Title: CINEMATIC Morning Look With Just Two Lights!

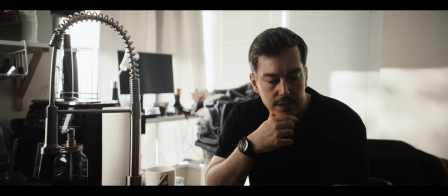(0:00)
Okay, so today I'm testing some new gear that I got.
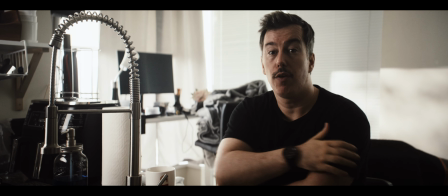(0:03)
I have a shoot coming up soon, a short film, and I bought a bunch of stuff on Prime Day, lighting, and mostly just lighting.
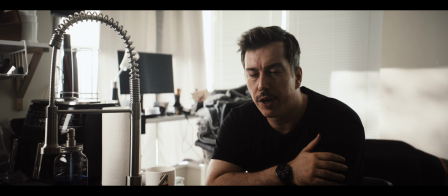(0:12)
And what I'm trying to do is create this kind of morning look as if like having the first coffee of the day.
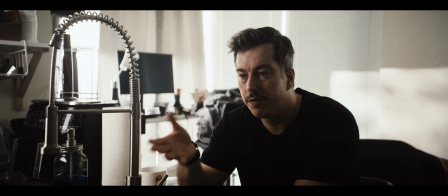(0:19)
I shot some tests with my friend Shay, who, if you've seen the other short films on this channel, you'll know who he is.
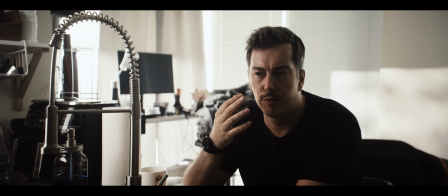(0:25)
I'll show some B-roll in between that, just because it's easier to settle this up while testing with someone else rather than myself.
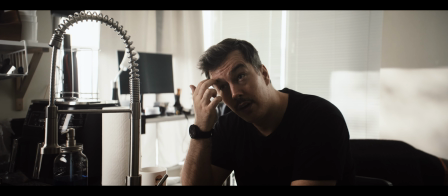(0:32)
But for this, I wanted to see if I could recreate it, because the day that we shot it on was a sunny day, and we shot early evening.
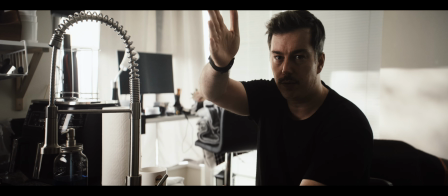(0:40)
It was about 6:30 p.m. The sun, based on where my apartment is, was coming in right through that window, so it kind of all fit together.
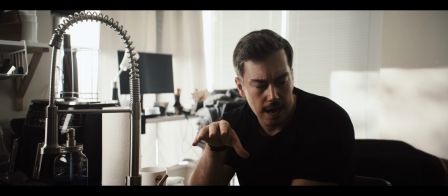(0:48)
And I want to recreate it today because it's kind of rainy and gloomy, and it's not got the same intensity, and the light turned off.
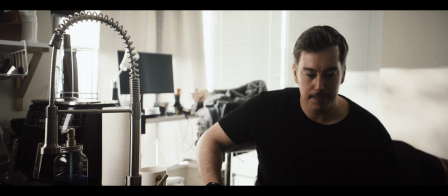(0:58)
I don't know if it goes in standby mode or what, but yeah. Anyway, so I'm trying to recreate this morning look, closer to morning.
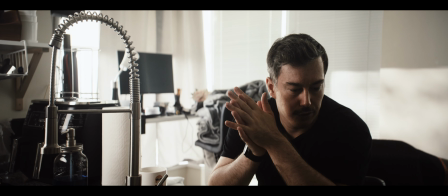(1:05)
It's now around 12:40 in the afternoon. So not the same type of day, not the same type of weather outside.
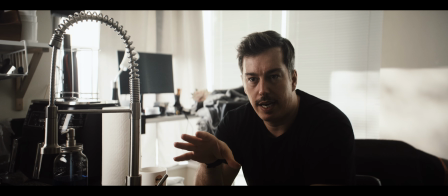(1:12)
And also, based on what I learned from that camera test, I wanted to try a couple of other things.
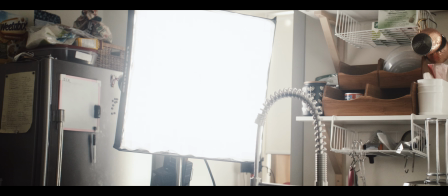(1:17)
So I bought a Amaran F22C, which is a 2x2 panel light, which is great.
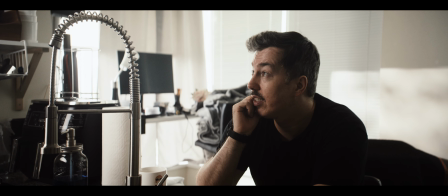(1:24)
It has full RGB. It is very high quality. I used this light on another short film that I shot for someone recently, and I loved it.
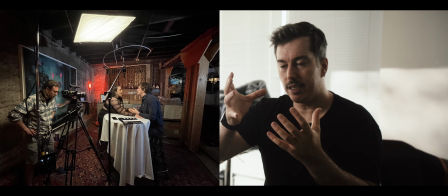(1:33)
It was great for this kind of intimate dining scene where I placed the light right above them.
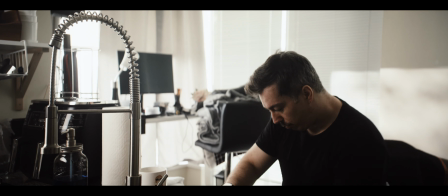(1:37)
I wish that I'd had some kind of lantern attachment for it then. So what I did was, when I bought it, I bought the lantern attachment that goes with it,
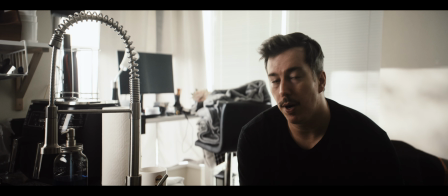(1:46)
so that I can create that soft above light that's almost like an intimate dining experience.
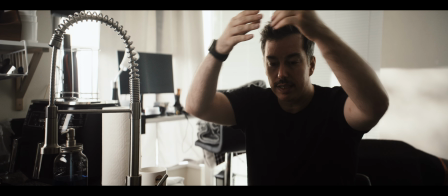(1:53)
And also it comes with little skirts that go around the edges, so you can really control the light spill.
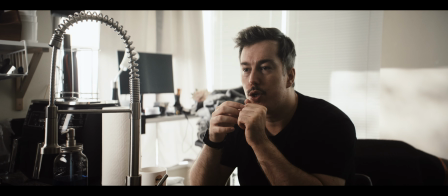(1:58)
So you can have it just focused, soft light that's focused, or you can have it spilling to camera side or the other side or wherever you want.
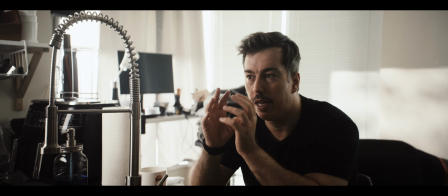(2:07)
It just gives you a lot more flexibility, and I really like soft light from the lantern. So I got this light.
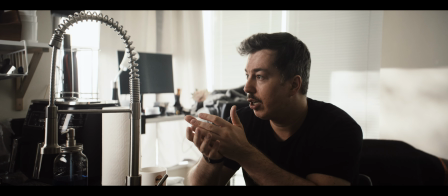(2:12)
Currently it's double diffused with the honeycomb on, but I'm doing it slightly differently. I'm putting the diffusion on, then the honeycomb, and then diffusion again.
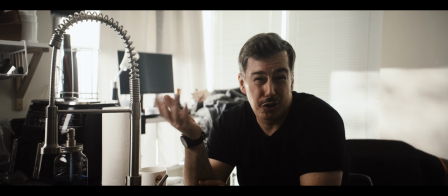(2:21)
No specific reason, it's just I liked the way it looked more than the double diffusion, then the honeycomb.
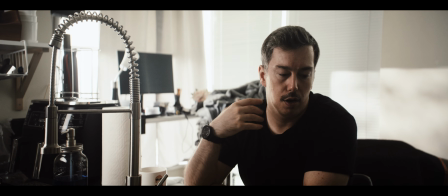(2:29)
Just kind of helped roll off some of the light on my face and on Shay's face.
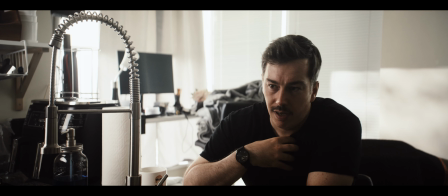(2:34)
Gave me a more pleasing look, in my opinion. And it's just about dialing it in.
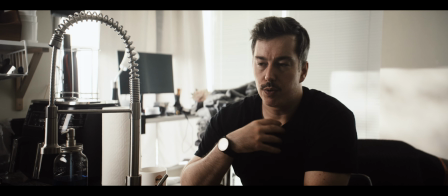(2:39)
There's no right or wrong way to do that stuff. So I just found this was a more appealing shot to me,
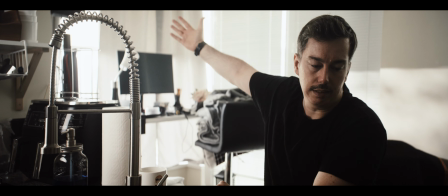(2:45)
to create that kind of, as if, you know, this is the motivating light from the window, as if it's kind of wrapping around.
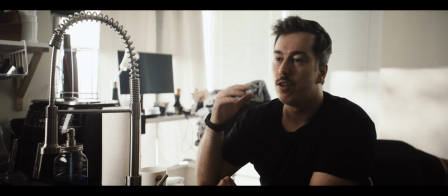(2:51)
It's softer. I'm not in direct light, so it's more like fake ambient.
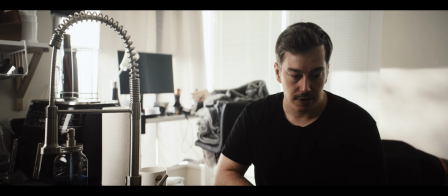(2:57)
So again, there's no real ambient in this room. It's pretty dark right now, as you saw if the lights went off. It's pretty dark in this room because it's not a sunny day. I've closed all the blinds over here.
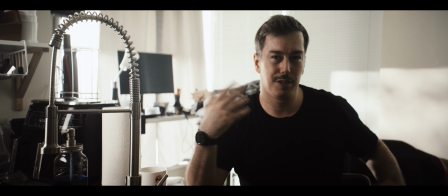(3:06)
They're just Venetian blinds. They don't really block a lot of light, but they do enough.
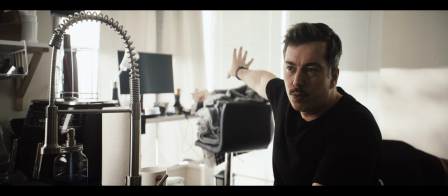(3:10)
Same with these here, just mostly to match what we saw in the shot with Shay and also control the light a little bit better.
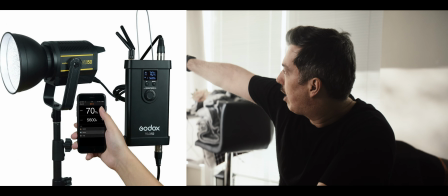(3:16)
I have a Godox VL150 on battery power, and I also picked up the Amaran Spotlight mount.
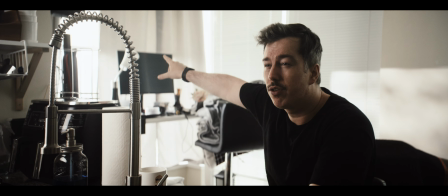(3:24)
It's rated up to 300 watt lights, so you can't use it on a 600D, but you can use it on a 300D or anything below.
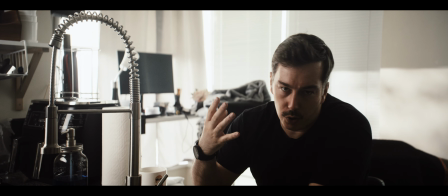(3:31)
I guess it's just because of the heat, it might melt or cause problems. Yeah, so be mindful of that.
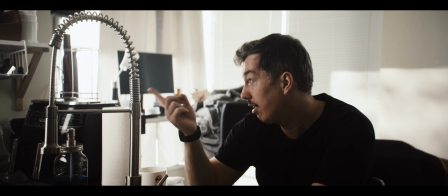(3:38)
But for my lights, I have nothing that goes above 200 watts. This is the F22C is the highest powered light that I have right now.
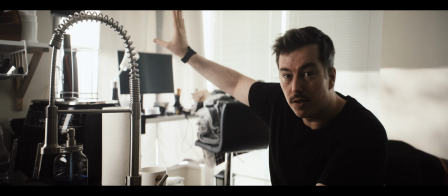(3:46)
But I really like these Godox VL50. I got these instead of the bigger lights because they can run off just one V-mount battery, where the others,
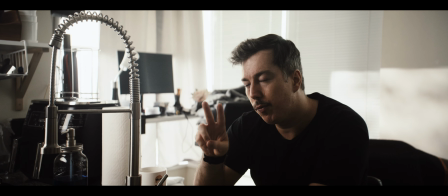(3:53)
they either require two to get full power, or you can only go to 50%.
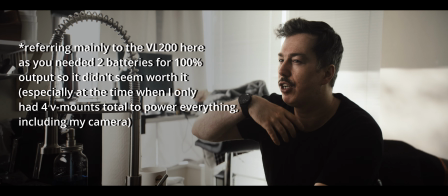(3:58)
So if you can only go to 50% on that power, then you actually end up with less power than just a 150 and so on.
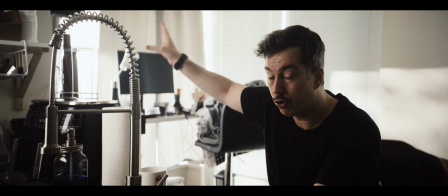(4:05)
I've used this on short films before. I used it on a film I did a few years ago to light some trees.
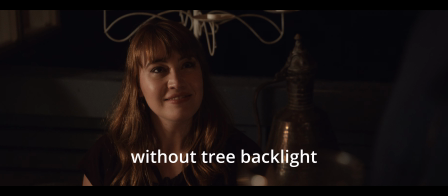(4:12)
I shot at night on a balcony, and then there's some trees behind it, and it just looked really dark and flat.
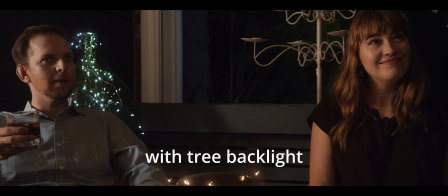(4:17)
So what I did was put them on the ground, put them at like 4% power, and just gave a little bit of uplighting on those trees, and it really just brought out some texture. It really looks nice. I'll show some screen grabs of that. And the difference you can tell between when I didn't have a lot of lights at that time, so I was very limited, but you can see the difference between having it and not having it. The whole point of buying these lights now was not that I think that they will make me a better cinematographer and make my videos better, but it will make achieving the looks that I want to get much, much easier. I can run these lights off V-mounts instead of needing to plug them in. It's a panel light, it's really light. I can hang it in a place where otherwise I would need a big boom pole or I need a lot of light, of like cheaper lights to kind of do the same effect. So it's more about getting stuff that makes your life easier. It's never going to make you better at using those tools.
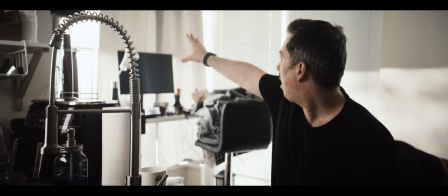(5:11)
So I have the spotlight mount on this, and I've put a little gobo inside,
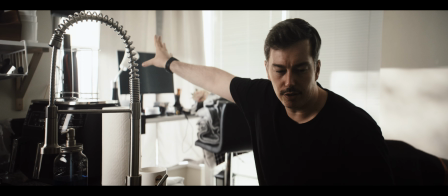(5:17)
or I think it's called a cucoloris or cookie, depending on where you're from and what you call it.
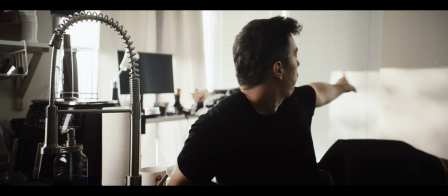(5:23)
And I've put a little like tree branch one in that you can see kind of on the window here, because outside of my window, I don't know if you can see, but there's like probably not.
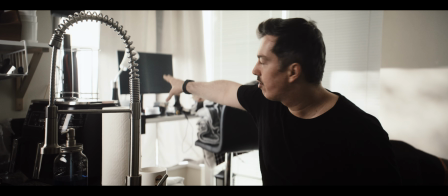(5:31)
There's like trees just outside of here.
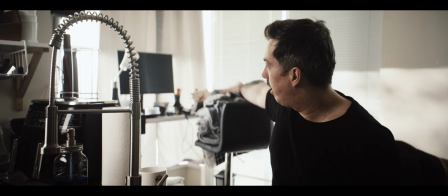(5:33)
So it's giving that idea of the light, the sunlight is coming in, crossing through the trees and projecting onto the wall behind.
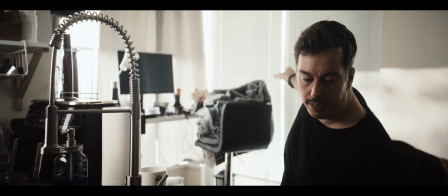(5:40)
And then it has these little cutters on it that give it this kind of sharper top.
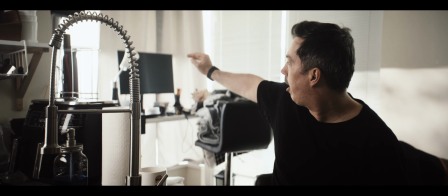(5:45)
So as if like it's coming in and being cut off by the blinds.
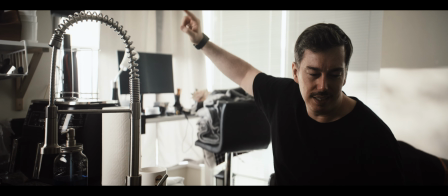(5:50)
Obviously it doesn't make sense because the blind is kind of, it's hard to like point.
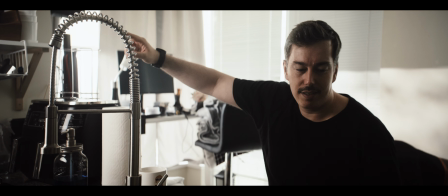(5:54)
The blind is kind of like semi see-through, and it just completely cuts off.
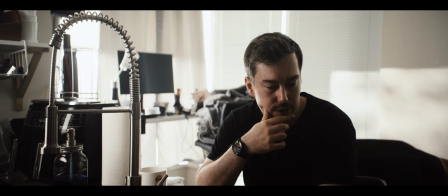(5:59)
So, you know, we're kind of playing with a little bit of verisimilitude with that, of trying to make it feel believable,
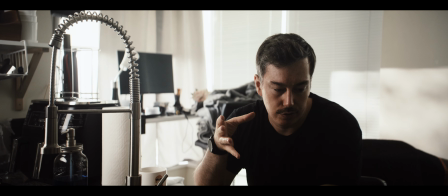(6:05)
even though it's not necessarily accurate to real life, and just kind of cutting that in.
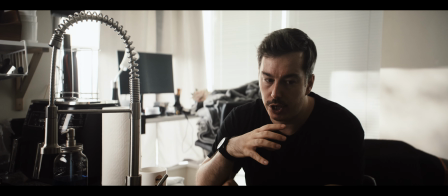(6:10)
The difference that I've gone with here versus the one with Shay is I've reduced the power of the light a little bit more.
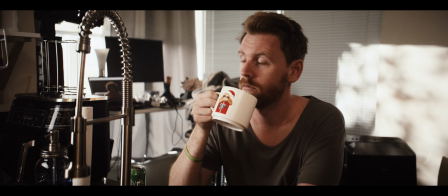(6:16)
I found it was a little too hot for the one that Shay, because if you can see out the window,
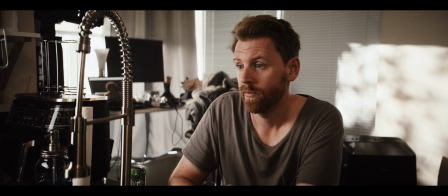(6:21)
it's like you can see how much light level and brightness is coming through, and then the spotlight behind him is a lot brighter.
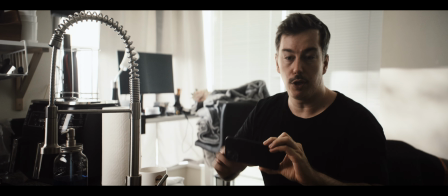(6:29)
I'm looking at my phone because I just have it here, so I'm looking at it for reference to try and get the framing and everything same.
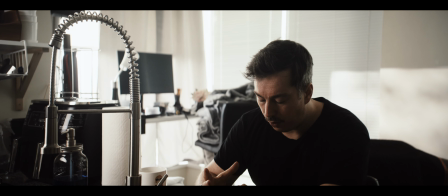(6:35)
I also found that the focus of the spotlight was a little too sharp,
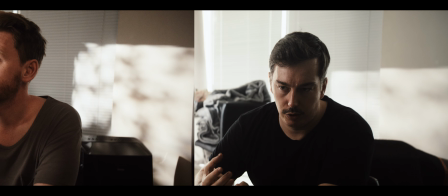(6:39)
so that the tree pattern was a little bit too cut out, and I wanted to soften it, so I've made it a little bit softer this time,
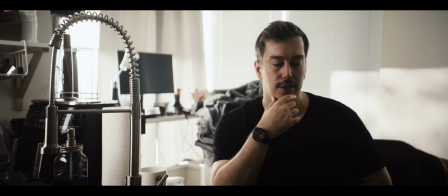(6:47)
so you can see it over here. I just find that it just kind of breaks up the light level.
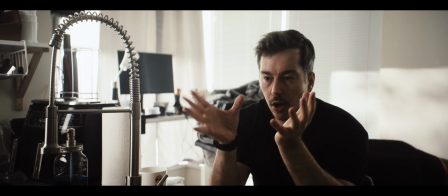(6:52)
That's all I'm doing it for. It's just breaking up the light so it's not a solid white square or a light square.
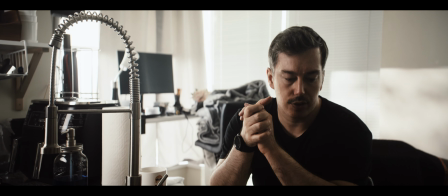(6:58)
It just gives it a little bit of texture and makes it a little bit more interesting. But this is really good because you have these cutters.
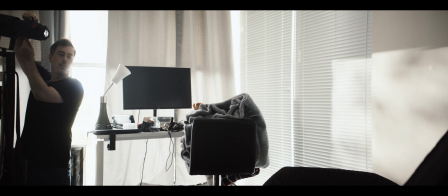(7:05)
So if I pull these, it's weird because it's like upside down, because it's like an inverted image. But I can cut these however I need.
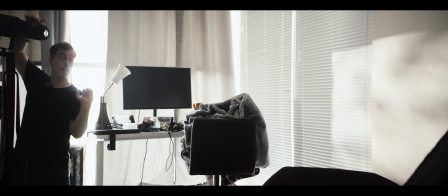(7:14)
So if I wanted the blind to be higher, if I wanted it as if the light was coming in from below, I could have that cut off be a lot higher.
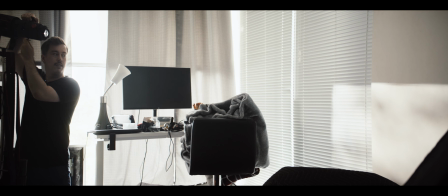(7:22)
Or if it was supposed to be like a higher sun, obviously tilt it down, bring that in.
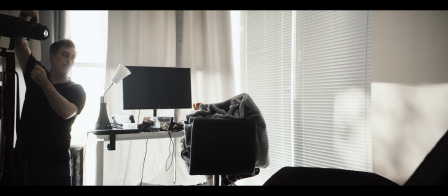(7:26)
And then the cookie, or the cucoloris you have here, you can kind of move it around.
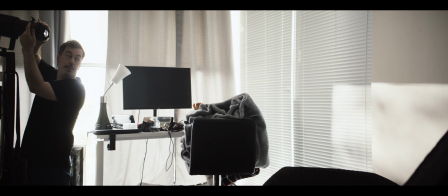(7:32)
And then it has this little knob here that lets you change the focus.
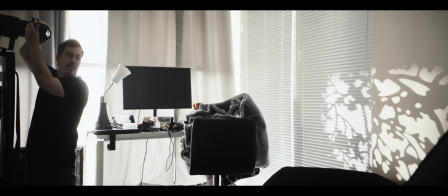(7:37)
So I can make it really sharp, so you get more detail. And again, you can kind of maybe see some of the fall off because it is obviously not square onto the wall.
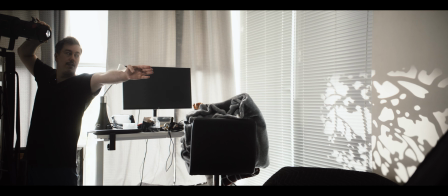(7:46)
So that part of the wall is further away from this part of the wall.
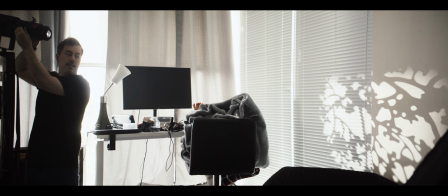(7:49)
So you just get some of that fall off, and you can always cut that in, like so, if you need to.
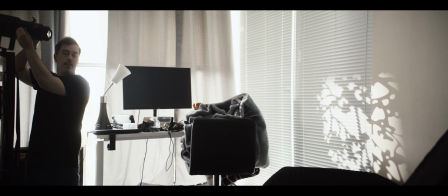(7:56)
And these will rotate a little bit to let you shape it the way that you need to. And then, yeah, I can like make it really, really soft. I'll make it really, really sharp. I'll go the other way. So yeah, I really like this mount. I think there's a lot of utility that comes with it.